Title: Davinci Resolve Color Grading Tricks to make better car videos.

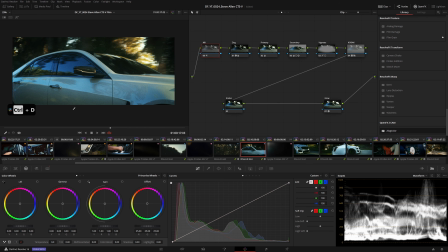Now this is pretty much copying the same exact grade as the shot before with a couple of different adjustments, but here I added a glow effect. Now the glow effect is ever so subtle, and you probably wouldn't notice it if I didn't tell you, but right here you'll start to see it once we get to the sun shining through the trees here.
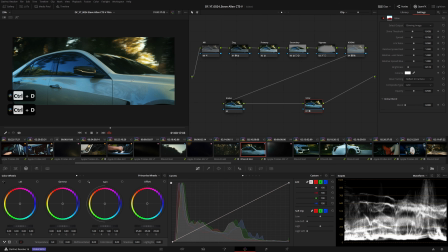You'll notice it's very subtle, and it adds a nice glow to the overall image here. And I didn't go too overboard when it comes to the glow effect. I just reduced the spread, shine threshold, and brightness, and that's just about it. So now moving on to a slightly more complex shot, I'm going to break it down node by node again.
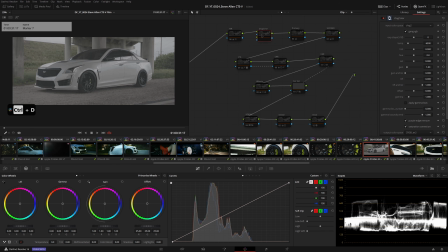And of course we started with the noise reduction, which I'm going to keep off, and then move on to the ZLog color tool, the exact same process as before.
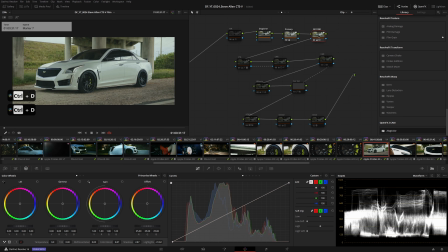And then move on to the primaries and the secondaries, where we start pumping in some contrast and some saturation. And then I'll add a vignette. Now this is a tricky part here because I added a vignette and I tracked it, of course, but then I added an outside node, and you see the vignette basically used curves to darken the outer edge,
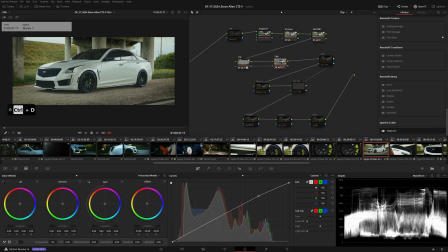and it kind of creates a focal point. But then I added an outside node, which basically allows me to reverse what I've got here.
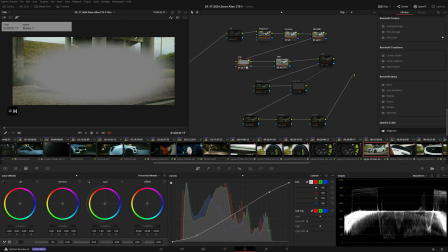See here that anything I'm seeing not grayed out is what I'm affecting on the first node,
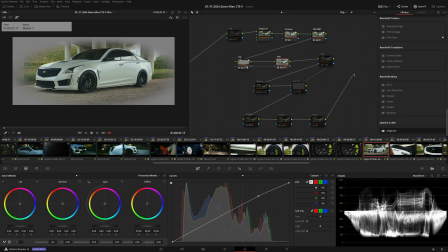and on the outside node, it basically reverses the mask or the key from the previous node. So this allows me to take the car and punch it. So I'm using a very slight curves adjustment here, and I just punch it up. Then I made a matte here with the car,
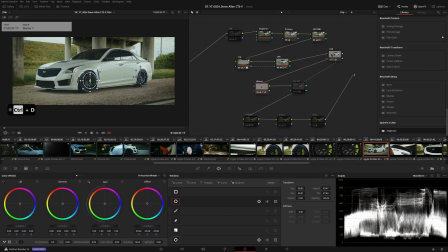and I used that matte to drive the output from that matte to basically reverse everything inside of this node, and this allowed me to adjust the wheels. Now the wheels are a very important part of any car, so as you can see here as I zoom in,
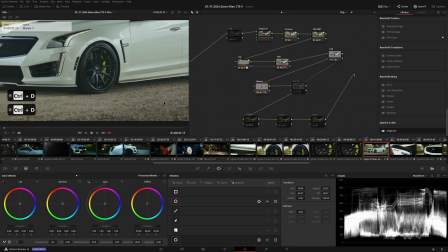I just used some highlight recovery or shadow recovery to bring back some of the wheels.
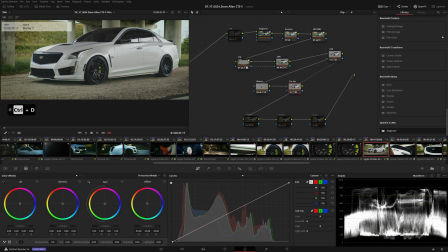Then I made a saturation layer, and I used the hue versus sat to bring down some of the color in the car.
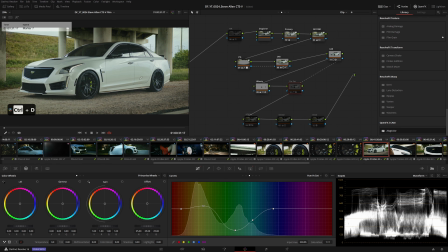So this way, beforehand, the car looked a little bit dingy. This allowed me to get a very clean white as well as clean blacks. And the way I did this was just simply by using a selection right here with eyedropper, pulled the color, and it made some points on my curves here, and I just bring them down.
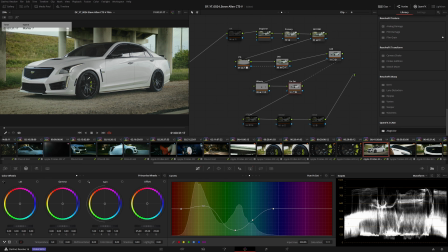Then I wanted to bring some of the yellow up in the calipers as well as the little emblem here, and did so with that.
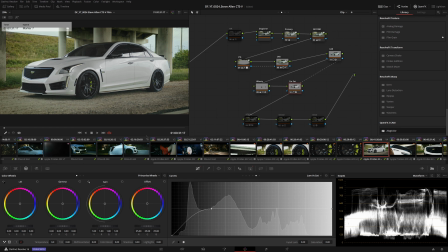And then for the blacks, I used Lume versus Sat, and then used the eyedropper again, and then pulled down my shadows. So this way I get clean blacks.
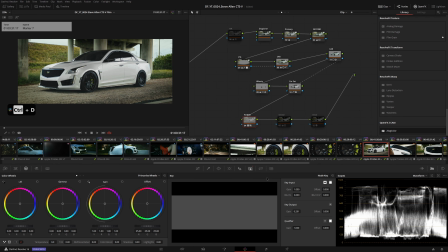And then added the Kodak Creative LUT, keeping in mind to adjust my key output if needed, with some global adjustments.
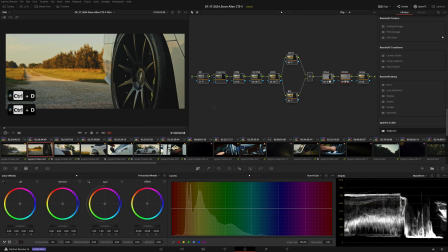And then I also used the glow here. The next shot I'm going to cover here is the shot of the wheel just sitting here, and I wanted to go over this shot in particular because I wanted to show you guys how I'm bringing focus to a particular product.
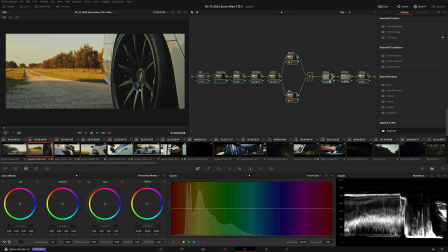So let's say that this was an ad for in-curve wheels. I'd want to do my best to showcase this wheel, seeing it is the focal point of the video. You'll see that when I took this shot, I made sure to give it some leading lines that point the viewer's eye directly to the wheel. And we're going to emphasize that a little bit more when it comes to color grading.
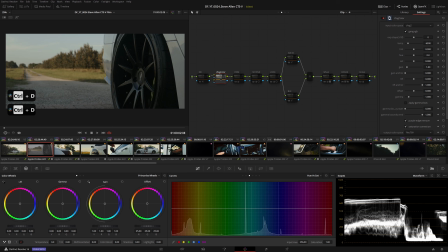So we're going to turn all the nodes off, of course, noise reduction, ZLog color, and move on to some primary wheels.
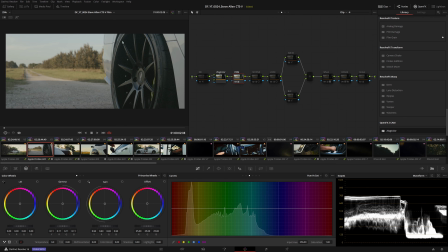And you'll see that I made this a very flat image overall. I wanted to bring out as much as I could in the wheels with just my primary wheels, lift, gamma, and gain.
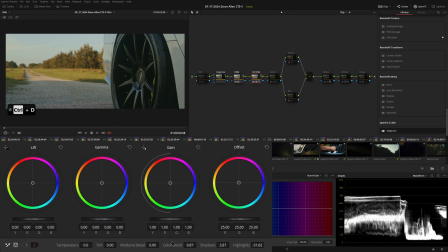Move on to the secondaries, and we start adding some contrast, a little bit of color boost to get the foliage, the grass, and the trees. Started lifting the shadows and bringing down the highlights. Also contrast and pivot, and a little bit of saturation.
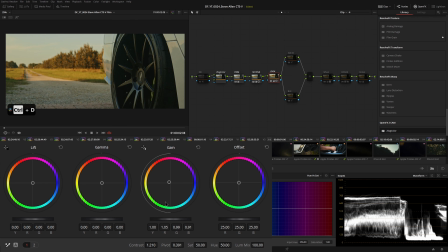Then I move on to my look node, and the look node is again just playing with a little bit of color in the gamma, a little bit more contrast, a little bit more pivot, bumping up the shadows a little bit more, pulling down the highlights.
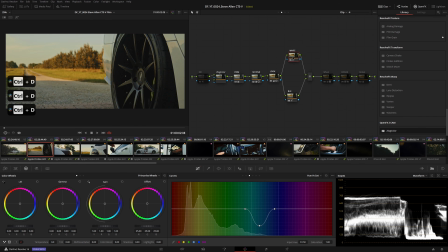And then I used parallel mixer just to clean up the whites as well as the blacks using the curves. And this is where I'm using power windows again, just to bring some emphasis to the wheels. Now you'll see here, I added a power window, and this is where I bumped up my highlights and shadows substantially.